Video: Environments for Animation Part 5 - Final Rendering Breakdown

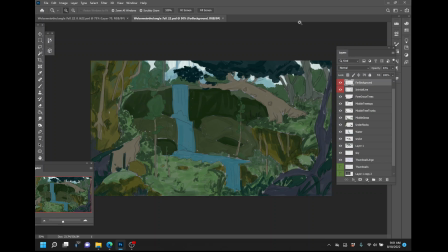[0:03]
Okay, you guys. I wanted to give you an update on how the background painting is going. Well, some good news. I finished it. It took me about 2 nights to be able to get this thing done, and each session was about, I don't know,
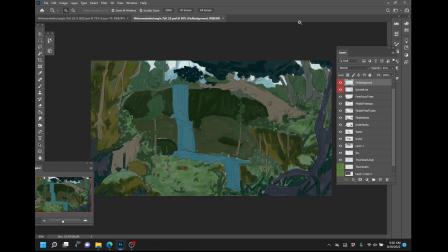[0:22]
6 hours or so. So, in the previous videos, I've gone through composition, line work, blocking in the initial colors, thinking about the color spaces, that type of stuff, getting my general ideas together.
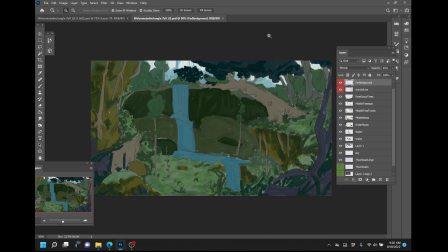[0:36]
And there ended up being a pretty big jump between the where I left off in the videos versus the final piece. And so I wanted to go through and talk to you guys about the final piece and how this actually came together.
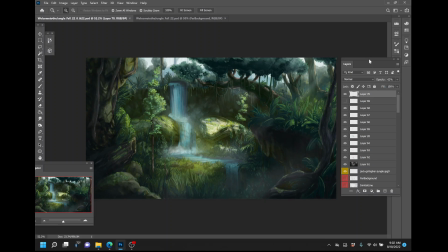[0:50]
So there we go. That's what the final looks like. And yeah, it's pretty different from the last time that you saw it. So there's a lot of little tricks that I'm doing here that I wanted to go through and talk to you guys about, and a lot of polish and detail stuff that's going on.
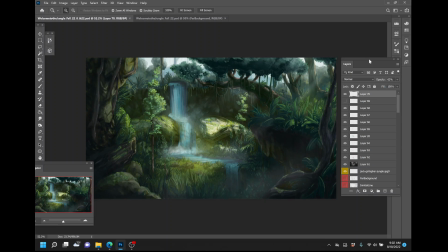[1:06]
The biggest part that you'll see when it comes to this composition is that I've really gone through and I've worked the color space quite a bit. I always knew that I wanted this particular area here to be the focus of the piece.
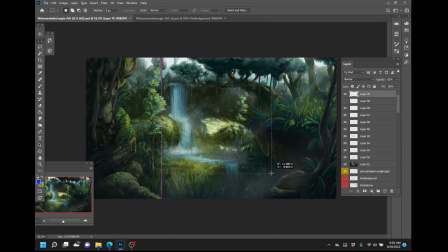[1:20]
So I knew that I wanted this to be the brightest spot within the composition to pull the viewer's eyes in. But I was having a lot of trouble with these trees in this particular area that weren't getting dark enough to be able to push forward.
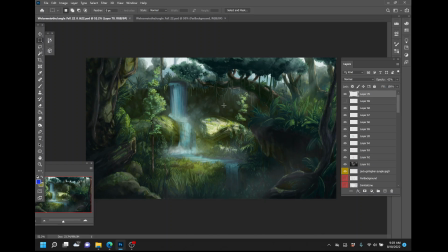[1:37]
And there was too much competing that was going on between this sort of overhang cliff that the snake statue is peeking out from and this top section up here. So I had to go in and I had to darken all this stuff quite a bit.
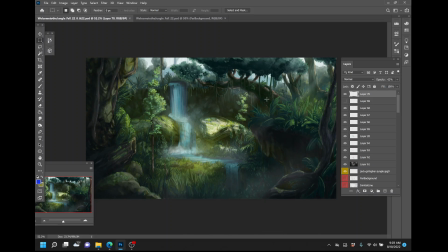[1:51]
I also had to make some big choices about how I was going to do the lighting and pushing this over. And all of this has helped to really kind of make this painting, I think, come together and work pretty successfully at the end.
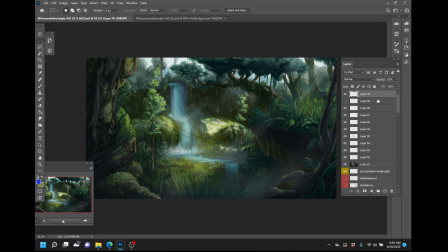[2:05]
I've also reworked the waterfall quite a bit. So one thing that I like to do when I get a painting to this stage in class is show you guys kind of what's going on with dropping back the layers. So that's what I'm going to do now. I'm going to talk you through kind of what my thought process is here
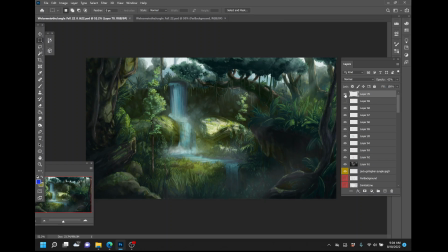[2:22]
while I'm building this stuff up so that we can see it from the end and understand sort of what the mechanics are happening here. So these top layers within this section, I'm going to go ahead and guess most of this is going to be lighting and finalizing details.
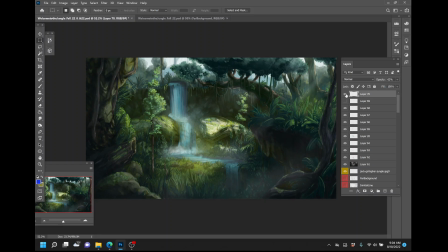[2:38]
So yeah, you can see right here on layer 70, I've got one little extra highlight that's coming in behind that tree. And that really helps a lot to be able to explain where this light is happening and what's going on there to be able to brighten this whole section up so much.
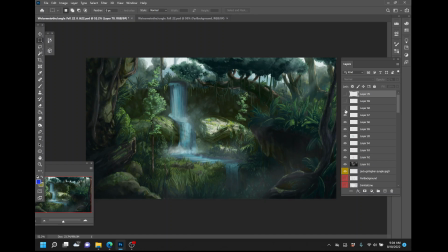[2:55]
Without that, it just feels like it's sort of missing something, right? And then from there, you got a whole bunch of yellow highlights. This one is set to vivid light, and it's a pretty bright yellow overlay that I'm using here. That's sort of like almost like a wash if you're doing oil paints or acrylics.
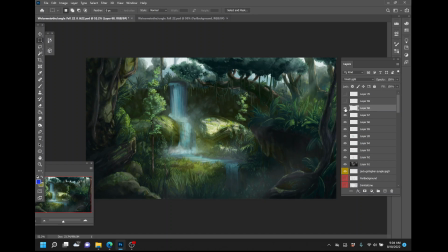[3:13]
It's just kind of glazing over it to give it a little bit more yellow tone within some, or warmness within the spots that I actually want you to look at and focus on. And this works in contrast to the white that's going on within the top of the background.
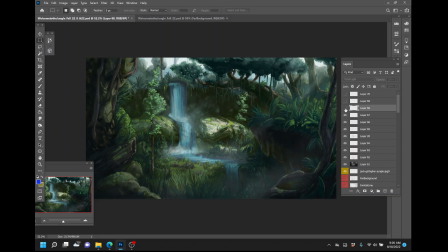[3:28]
It helps to differentiate it just a little bit more. Without that, you can see that the highlights are still there. They're all the same kind of color space, but it's not pulling the viewer's eye in quite the same way. So now we've got that first highlight, the big block of yellow from here. More mist. All right.
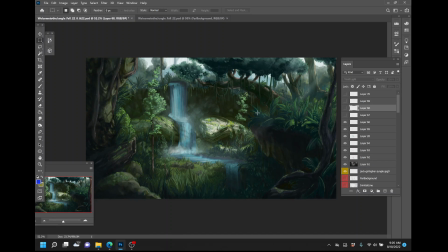[3:46]
So within this bottom section here, I felt like, yeah, it was dark enough and it was handling the job of doing the shadows well, but it didn't really see. I've got a little bit more mist going on with that area too.
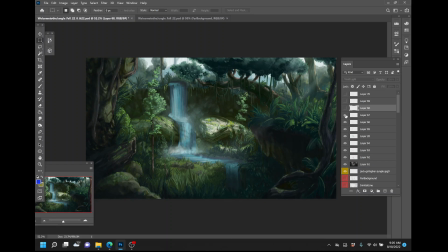[4:03]
So I'm sort of softening some of these areas of super strong contrast so that I can get over to the brights.